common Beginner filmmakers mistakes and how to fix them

Hey guys, how are you? Are you new to filmmaking? Are you new to the world of videography? Are you thinking about starting a YouTube channel? Have you already got one going? You're having problems? You're making mistakes in video and you're not sure how to correct it? We're gonna look at some common video filmmaking mistakes and some solutions on how we can correct them. Let's get into it.
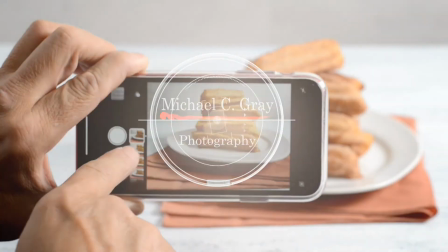The first mistake we're gonna look at, it's the same as in photography and that is a distracting background. What's behind you? If it's a mess back there it's a really busy background tree coming out of your head it's distracting and taking your audience away from what's important and what's important it's you you want a pleasant pleasing background that helps support and make you stand out and make you look your best you can see
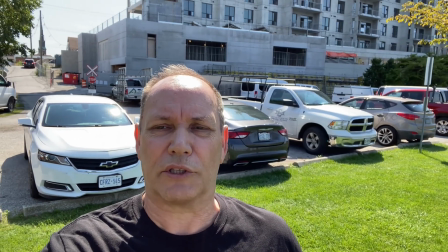0:46 how busy and distracting that background is behind me I don't stand out that well from it because there's so much going on behind so here I moved into
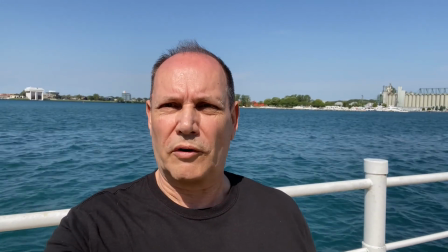0:54 a new location and you can see I pop I stand out there's no confusion in behind and I get the great separation between the background and I get a more pleasing look to the video. Our next pretty common mistake is filming too much.
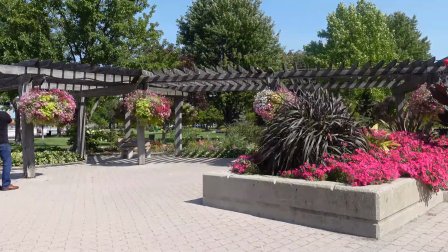1:07 I was guilty of that when I started out. I was like kind of filming all over here and all over there and I wasn't really focusing and concentrating on what was important. Instead of taking just this one piece of the subject and getting one clip from it, then going on to the next piece and getting another clip to that. You should be creating a shot list so you can flow through your shoot more effectively. You get through it faster and you're going to get a far better result when you plant and you don't film too much.
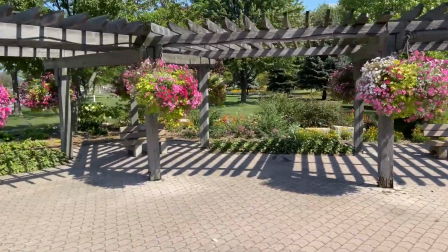1:34 There's nothing wrong with revealing an area and covering an area but when you're new to a spot and you're trying to get all the little detail, the hanging basket, the ground, the ground cover,
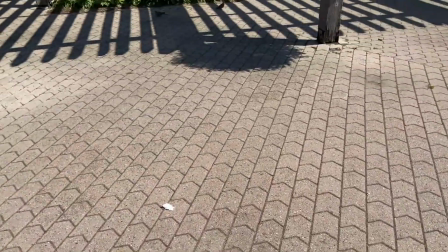1:43 all the little plants, it gets too much and it's too overwhelming in one clip with no clear subject.
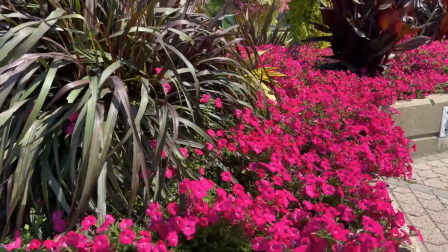1:48 Break it down, here I'm looking at a specific plant and look at the color of those.
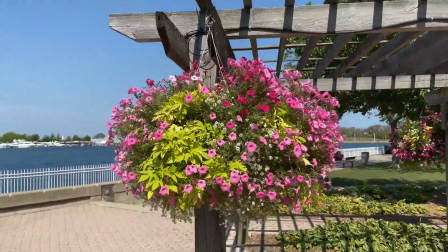1:53 We rotate around this hanging basket and we do a nice little pull back from it leading it to our next ground cover shot where we do a little pan across. Looks great this way. This one I was definitely guilty of, especially when I first started out. I imagine a lot of you were, some of you still may be, and that is spinning too much.
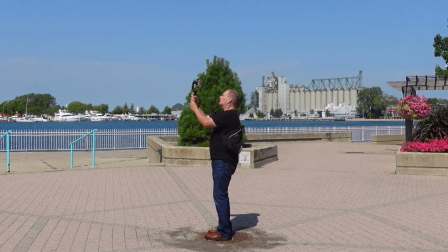2:09 You're just looking around and the camera's going with you and it's just, whoa, it's like being on one of those little teacup 360 rides. It's too much, way too much spinning, way too much quick movements. You need to slow down and that's where we come back to our shot list. When you do a shot list, you tend to slow down. You know what you're doing and you're not going to get into all these whipping scenes unless you're trying to do a transition where you need to put some whips together. But other than that, you need to slow down and take it easy on that spinning. Hang on to your lunch.
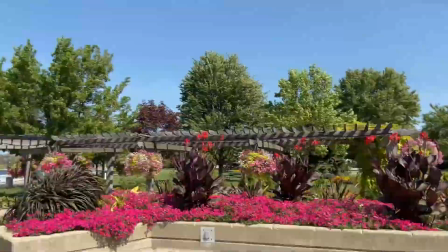2:40 This is what I'm talking about with too much spinning, trying to cover too much area. Let's break this down.
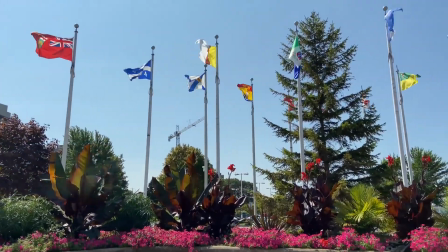2:46 Do a slow pan across the flags to show them in their glorious beauty.
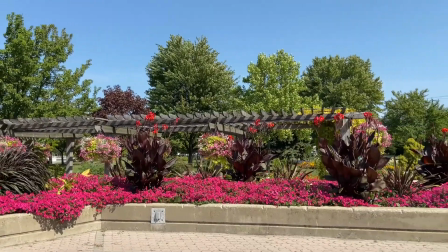2:51 Now slow pan across that gorgeous flower bed break the shots down into individual shots oh this one i was big time guilty of when i first got my very first zoom lens i was zooming in on this and zooming in on that too much zooming too much zooming can be very distracting it's almost like when you're whipping your camera around and you're getting all that whipping and looking this and this and that way too much zooming is not a good thing you can use zooming but use it effectively and use it at the right place and the right time.
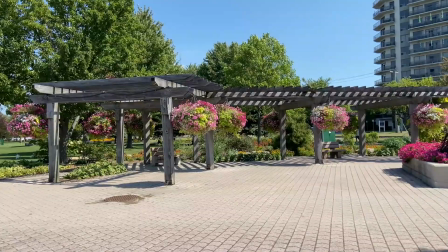3:19 Here I'm in an area where I'm doing a bit of moving, some zooming and you see that there's just too much zooming going on.
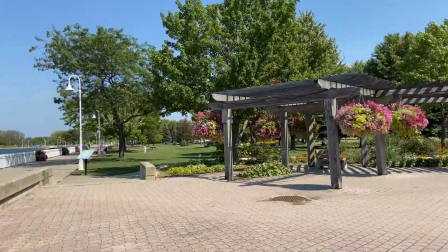3:25 Move, zoom, move, zoom. It's too much and I find it very distracting. You're better off doing individual shots.
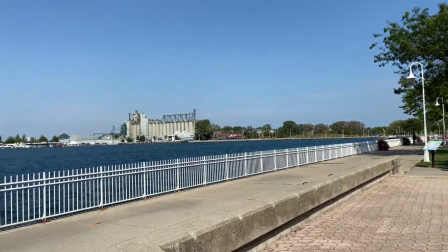3:32 Here I did a slow pan across, focused on the building in the back, did a zoom in on the building and then came back into the normal video. The next one is an easy one to fix in this day and age and that is stopping shaky footage. There's nothing worse than trying to watch a video and the footage is bouncing and swaying and swinging all over the place.
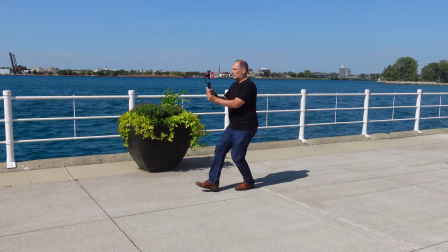3:54 Use a tripod. Use a monopod. Use a gimbal. Use a sling. Use something. Get those caffeinated hands off of the camera and get working on some stable footage.
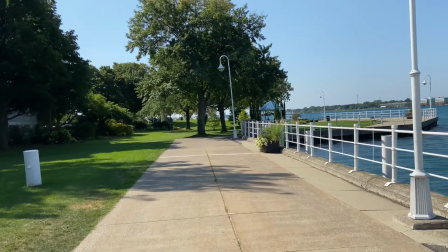4:04 Look at this footage.